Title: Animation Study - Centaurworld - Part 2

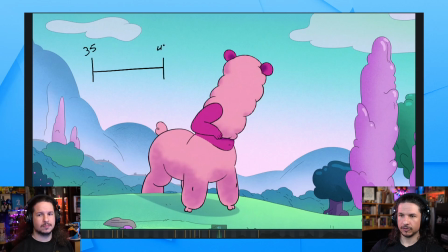36:57 So 35 to 43, these are your key poses, the start and end. And then we've got 36, tiny little ease, just leading a little bit with the shoulder.
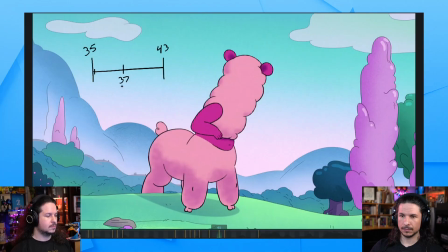37:16 37. And remember, this is animated on 2s. No, this is all animated on 1s. Oh, is it? Yeah, this whole section is on 1s. That's the cool part. Yeah. And then you've got 38 right here.
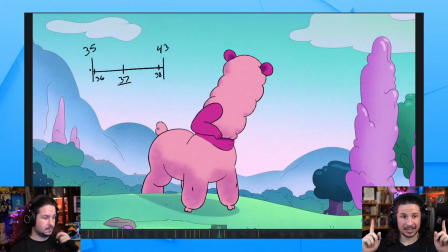37:33 It's like that. So the ease is extreme, and then you just get that one frame in the middle. That's really nice. A lot of people, when they're doing motions like this, they'll try to overload the shot with frames.
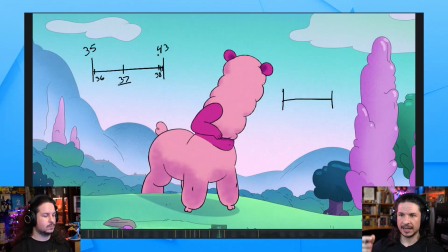37:49 So you've actually got the ease in right there, the 38, 39, 40, all the way to 43. And in CG, especially because of the way the computer will put in your in-betweens, you will often get spacing like this.
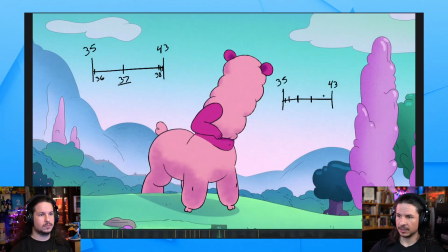38:05 Ease out, nice, goes faster, there, eases in, there you go. So you get 36, 37, 40. It's just boring. And it's just a ease in, ease out. And in the graph editor, it'll often look like that.
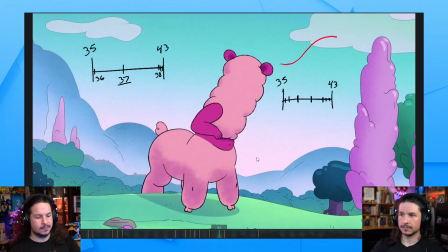38:23 Yeah. It'll just be this boring ease out and then ease into the end. Mm-hmm. And instead, try to push your spacing. Try to think of it like spacing charts here. Whenever I'm animating, I try to think of my spacing like this just because it helps me visualize things.
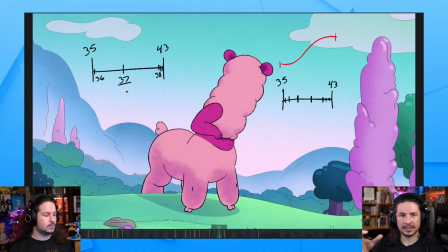38:42 And think of how you can exaggerate this line so that it looks dynamic and interesting. If you can do that, your spacing is going to look really dynamic. And you might think, oh, wow, there's going to be these big pops right here. And technically, it's true.
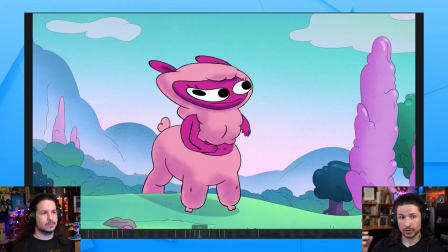39:00 If this middle frame here was just drawn normally, yeah, you definitely have a pop. Yeah, but instead, it wouldn't read well at all. They smear the character.
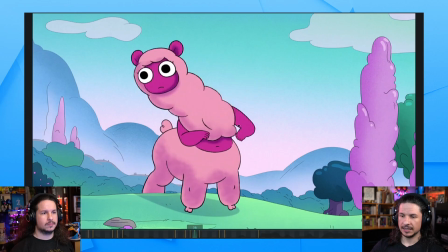39:09 And for anyone who's curious, a smear is essentially a way of connecting two drawings. So maybe you want to draw this out, Cameron, because you actually draw a little bit better. So if you just trace the character here,
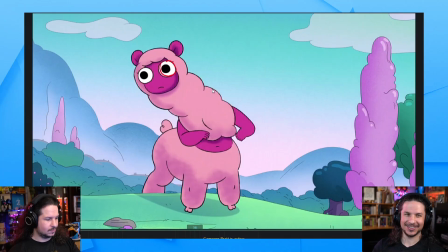39:27 essentially, okay, not the full character. Well, I guess you could do the eyes too, I guess. Yeah, that's kind of important. Yeah. So as Cameron's doing this, we're going to have the starting pose, which is here, the character leaning, looking screen left, and the end pose, looking screen right.
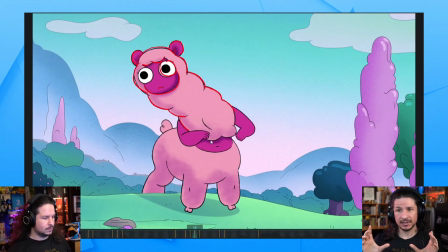39:47 And if we were to just leave the character, I think you missed one of the eyes. I circled both of them. I'm not seeing the circle on the left eye. Weird. I saw you circle it now? before. Yeah, now it's showing. Weird. Yeah. So I guess that should be enough there.
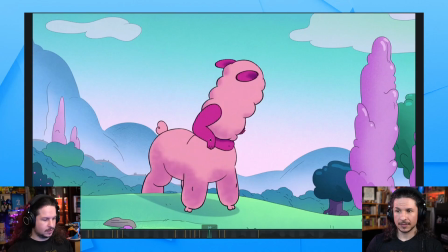40:07 Now on this one, This one or well, the final settle? yeah, or where is it? I think we're both scrubbing. There you go, 38. So as the character moves over, we're going to have this very quick motion.
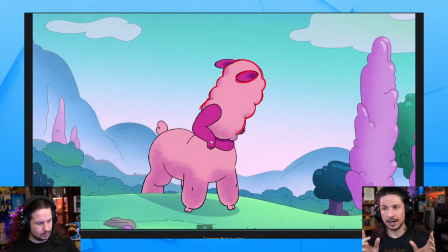40:25 And by default, our eyes will have a hard time following that. And our eyes won't be able to know where we're supposed to go.
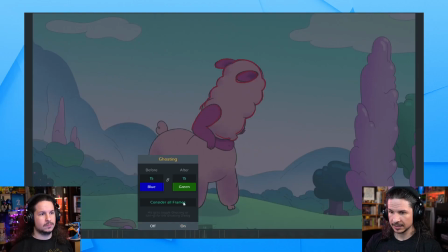40:35 So let's actually look at this here and let's tone down the amount of frames we're seeing.
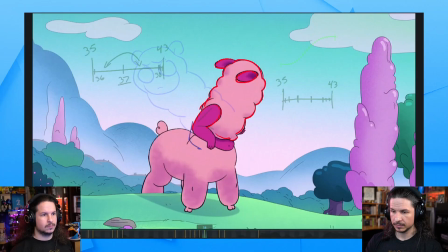40:42 And no, wait, actually I want to use sketch.
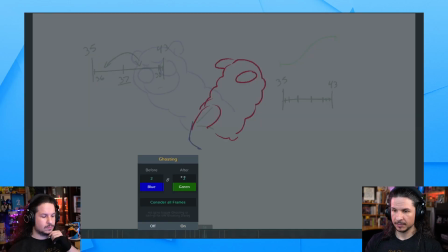40:47 There we go. So there you go. You see the frame before, the frame after, right there.